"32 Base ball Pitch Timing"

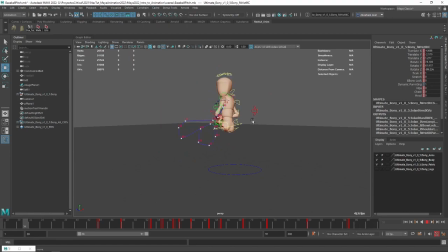12:23 Let's take a look. Yeah, that looks good.
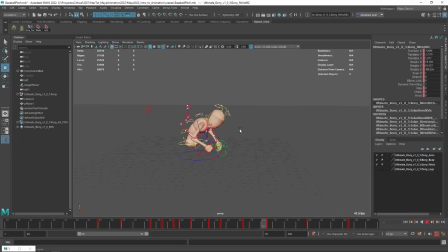12:30 Yep, I like it. I like it.
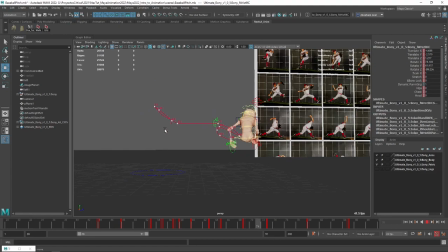12:36 In general, I think the upper torso right now is looking very good. If he was like a ghost or something, there's a little bit of a weird movement there. You see that? See that?
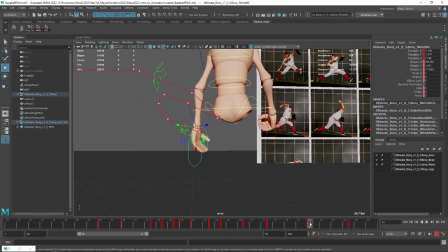12:46 It's like his whole body is up, and then remember why I always tell you guys never to leave the thing like fully extended,
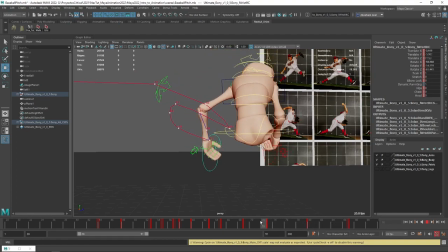12:54 because then we see that like a clicking of the shoulder, and I don't like that. So just move that thing a little bit forward or up.
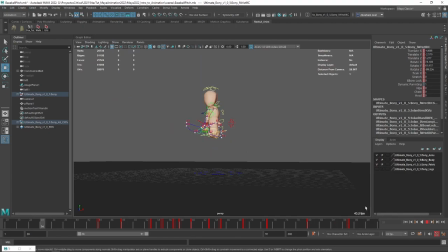13:03 There we go. It's just that. So IKs tend to cause that. It's something that I encounter frequently, where if you push the curve of the IK all the way to the very edge of the motion, then you get like this lock on the pole vector, like on the elbow or the knees, and it looks like something's clicking into place.
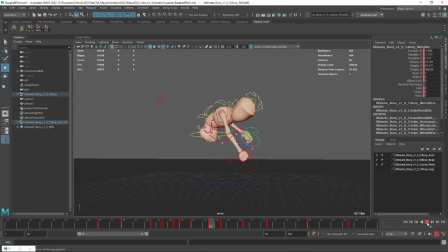13:22 It looks very, very weird. So I tend to always leave a little bit of a bend on the IKs to make sure that doesn't happen. There we go. That looks good.
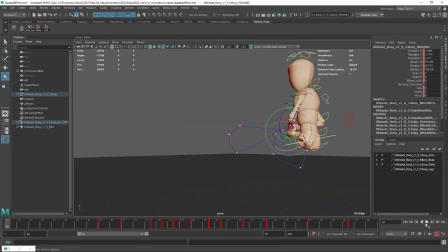13:35 Kind of want to move the hand a little bit. I mean, the reason I'm not moving that hand as much is because I'm imagining that he has a glove, so that's why it's pretty static.
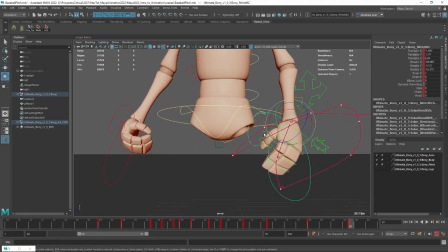13:44 But I think we can, like, probably do something here, like maybe open up the hand a little bit, because otherwise it looks
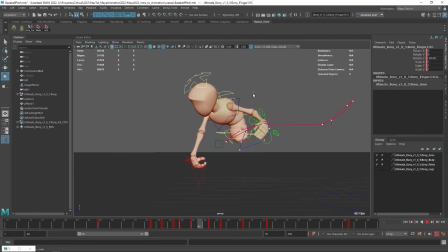13:58 a little bit weird that the fingers never move, right? So there we go.
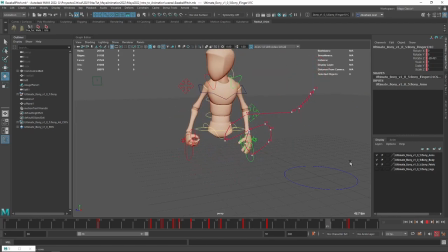14:03 That's it's a little bit of an extra movement that really helps the whole thing. Now, animation is one of those things that, again, some people don't like.
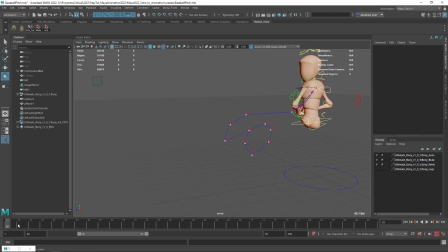14:11 They might say they want to learn animation, but once they actually learn how it is done, since it's a very repetitive task and we need to see and explore and evaluate everything so many times,
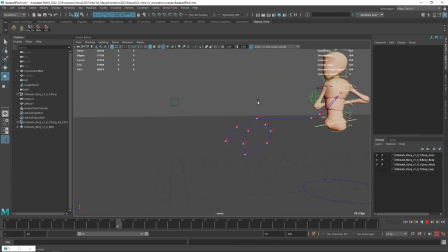14:21 a lot of people end up giving up. So that's fine. If animation is something that you don't really enjoy, it's fine.
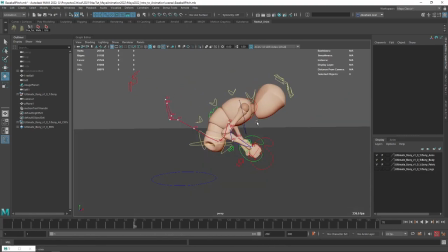14:29 But hopefully with all of the lessons that I've showed you, animation has become a little bit more manageable, and you understand the general principles of it, and you can enjoy the whole process.
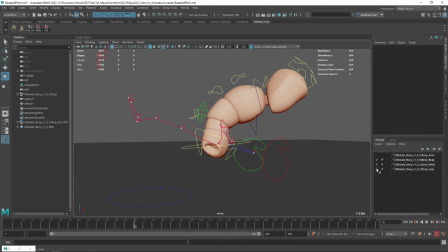14:38 So let me now turn off the arms, and let's turn on the legs. And now we're gonna see the legs.
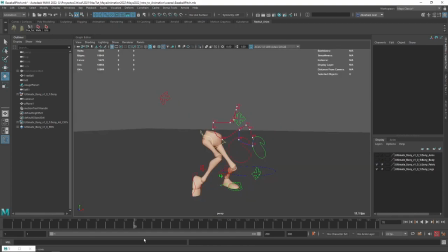14:44 We can even like turn off the whole body, like the upper body, so that we can concentrate on this part right here. So let's get rid of this motion trail. Let's save real quick. Let's take a look at the animation on the legs.
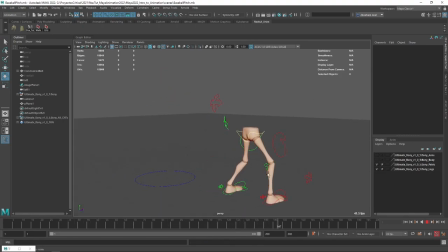14:59 So I think we're not far off, but there are certain details that look a little bit off. So this first idle is perfect. That rising of the foot looks very good, but there's a little bit of overlaps and things that we can definitely like change. So let's go again, little by little. So here's the first deal.
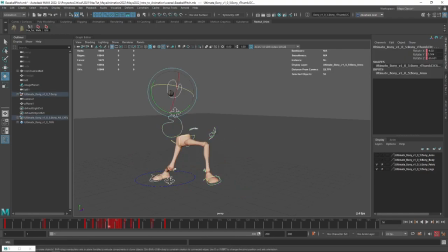15:16 I want, again, if we take a look at the animations, let's really focus on all of these frames right here.
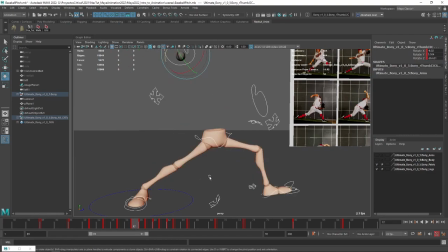15:25 This is the place, and then we land. And I probably want to land a little bit earlier.
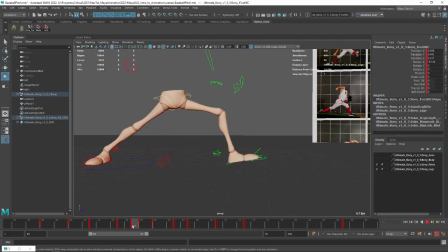15:32 So this is where I would probably do a little bit of overlap. So I'm just going to push this guy's one frame before this so that we get there and then the hip gets there. See that? So we create this very nice like pointy feet.
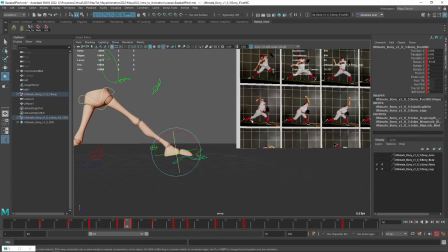15:52 Now you can see here on the actual element,
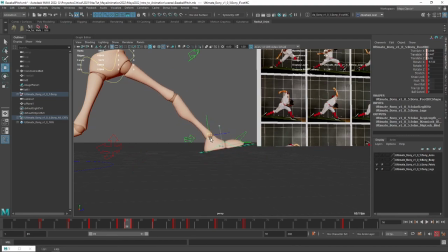15:56 it's not a pointy feet, it's more like a step, which is fine because we've already done the offset.
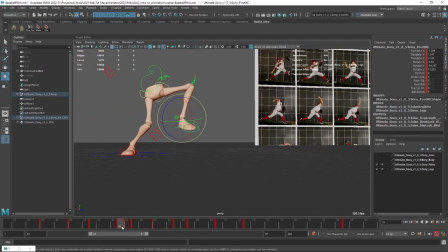16:02 So we go from here to here to here.
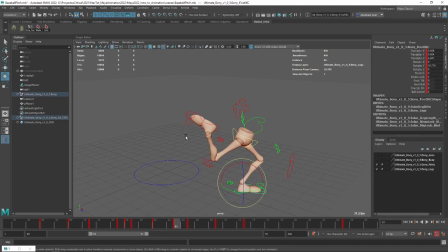16:09 And then here, for instance, I think it would be nice to add just a little bit of like a foot roll.
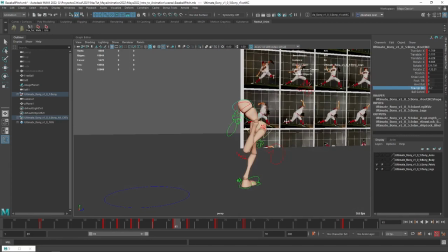16:19 Like this. I'm not sure if on the reference we have it, but it just looks nice.
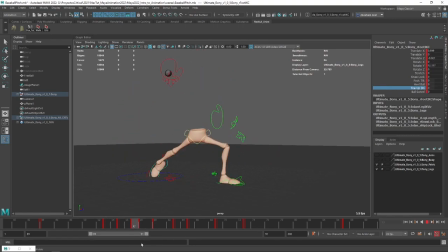16:24 So we're gonna have boom. Now see how the leg starts moving in a very weird way here?
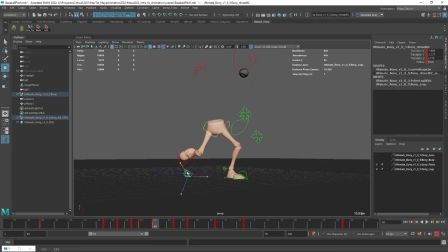16:30 Very important that we keep everything as nice as possible.